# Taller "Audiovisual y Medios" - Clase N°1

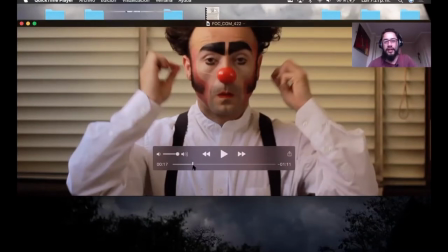Bueno, entonces, primero, un proceso creativo fue como presentar a la persona, ¿no?
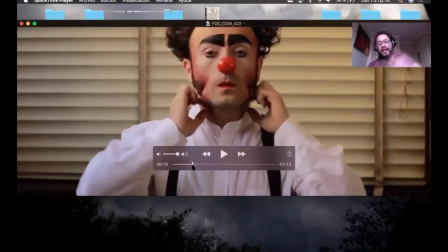Primero, presentar a la persona, cómo la persona llega al personaje. Se pone la nariz, boom.
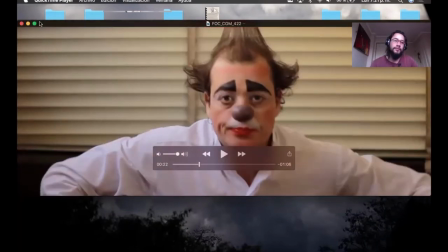Sucede el momento mágico, ¿no? Deja abrirlo. Ahí está.
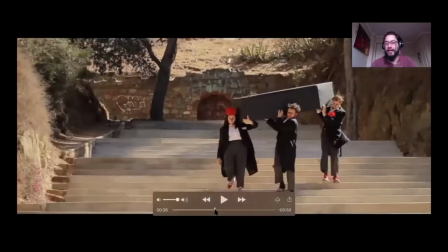Ya, se va, listo, vamos caminando, lo tenemos, caminamos, caminamos, caminamos.
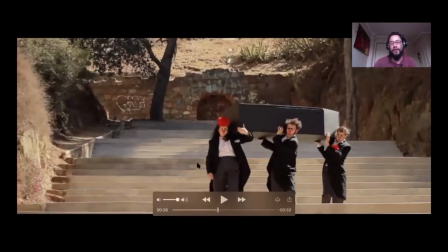Todo bien solemne, entender que cuando hacemos un video también elegimos, definimos paletas de colores, colores, café, todo que es como más bien negro, que es como más solemne. No hay ni un color más allá del rojo, que es muy potente, obvio, siempre.
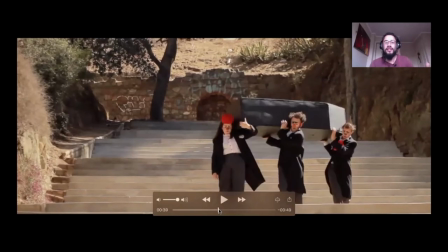No hay ningún color como tanto que sobresalga, no hay, no es tan, ya, tan colorinche el video, por así decir.
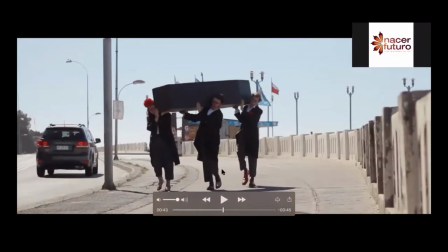Viste aquí lo mismo, un azul medio pálido, blanco, ellos de negro. Vamos, lo mismo, aquí lo mismo.
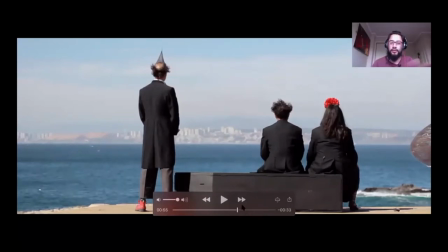Video verde, o sea, perdón, azul, negro, listo. Para después, boom, liberar los globos.
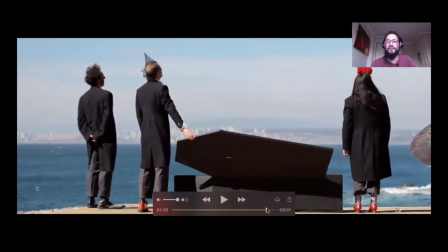Y claro, hay harto color, harto que se note, entonces eso podría, mensaje final, no estamos todos.
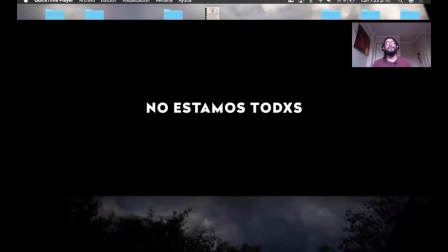Eso podría ser la imagen de lo que es un video de un proceso, de un video más creativo, en el decir, ya, yo con este video quiero comunicar, por ejemplo, que no estamos todos, ¿cachai? Dentro del marco de lo que era el contexto del estallido social y todo.
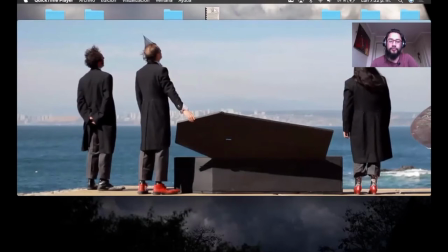Muy diferente a que si yo, por ejemplo, quiero hacer un video ya trailer,
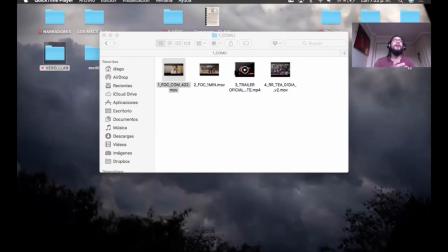que es un video trailer que yo directamente voy a vender mi producto, que un trailer es como cuando uno ve una película, el trailer de la película. Entonces yo veo la película, veo el trailer y veo de lo que se va a tratar la película sin saber directamente de lo que es, así como completamente, ¿cachai?
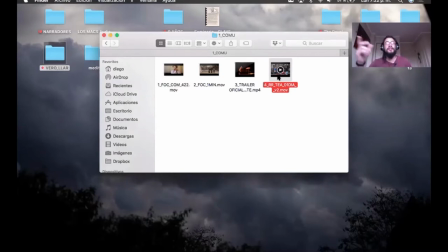¿Qué es lo que podría ser en un teaser? En el teaser, esa es la diferencia entre el trailer y el teaser. El trailer es un adelanto de lo que viene y un teaser es una demostración de lo que es el show, por así decirlo. Vamos a verlo directamente en un video para entenderlo mejor.
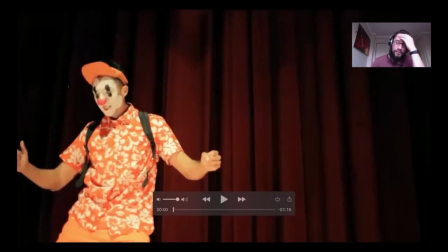Por ejemplo, acá con el Tuga hicimos justamente este video que era para su espectáculo
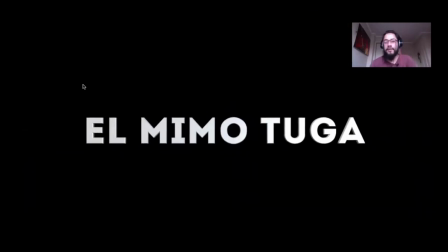Mala Suerte, creo que se llama. ¿Viste? Entonces ya, texto, el mismo Tuga.
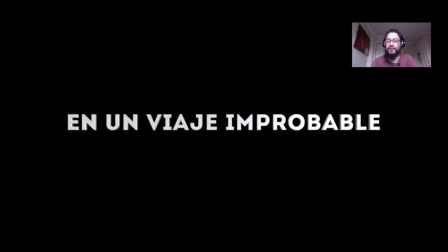Muy diferente a lo otro, porque aquí yo estoy explicando lo que sucede, qué es lo que pasa, qué es este formato que estoy comunicando, ¿viste?
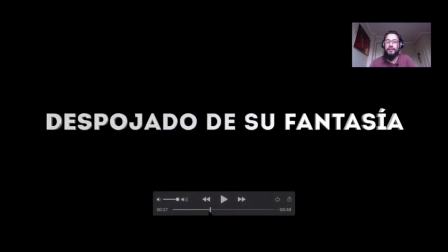Entonces lo tenemos acá, boom, va pasando. También, este es el tráiler, o sea, yo estoy viendo esto y decía, bueno, despojado de su fantasía, obvio, se saca ahí.
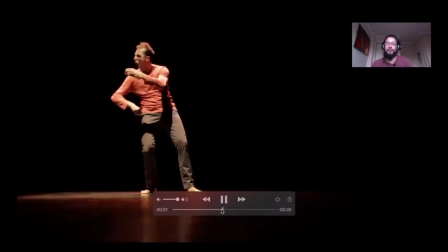Es mucho más directo, es mucho más concreto, es con cómo yo voy a entregar este video,
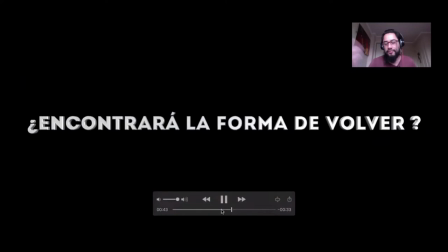por ejemplo, a una institución, al Teatro Municipal de Quilpué, que ven, oh, ya sí, esto lo quiero en mi teatro,
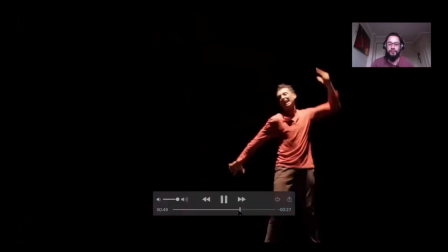¿cachai? Más allá de un video como creativo de lo que podía ser.
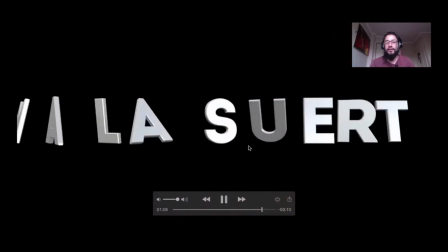Texto, texto, texto, final, mala suerte, listo, un minuto.
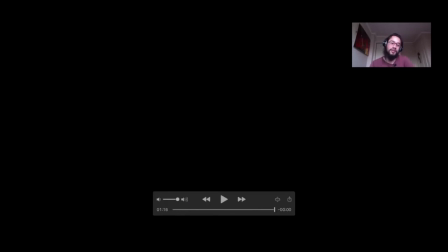Eso, un minuto 15, bueno, pero de eso se trata.
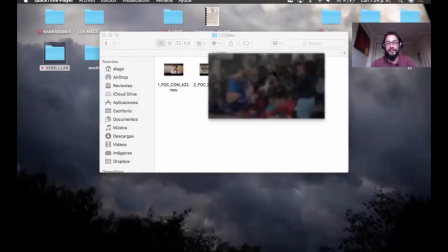A diferencia, ahora lo que hablábamos del teaser, que es nuestro otro formato que teníamos.
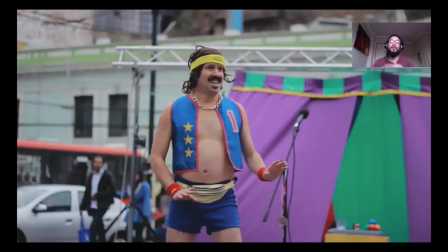Teníamos el primero, que era el proceso creativo en un video creativo, que es cuando yo quiero ya comunicar algo directamente, una emoción, que era lo que le mostré al video del festín. Estaba lo del el mismo Tuga, ya lo que es el tráiler de su trabajo Mala Suerte.
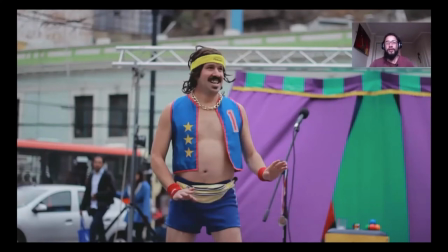Y esto, que podría ser algo parecido, pero esto yo ya aquí estoy viendo directamente, por ejemplo, trucos y partes del show, y que en estos videos los teasers son más y que van más directamente orientados hacia alguien que va a comprar este producto,
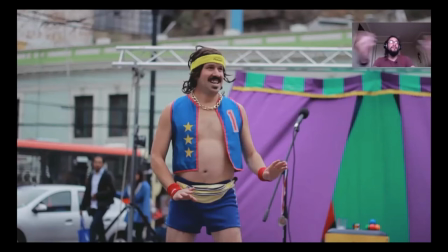por así decirlo, o esta función, ¿ya? Entonces voy a comprar esta función, necesito ver directamente cosas que me hagan reír más, que me hagan explicar una parte del show.
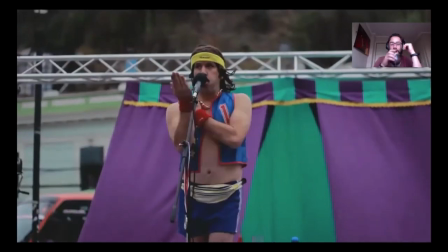Entonces, por ejemplo, este fue el, lo hicimos para el Upa Chalupa, con el Romper Récord, un crack, ¿viste?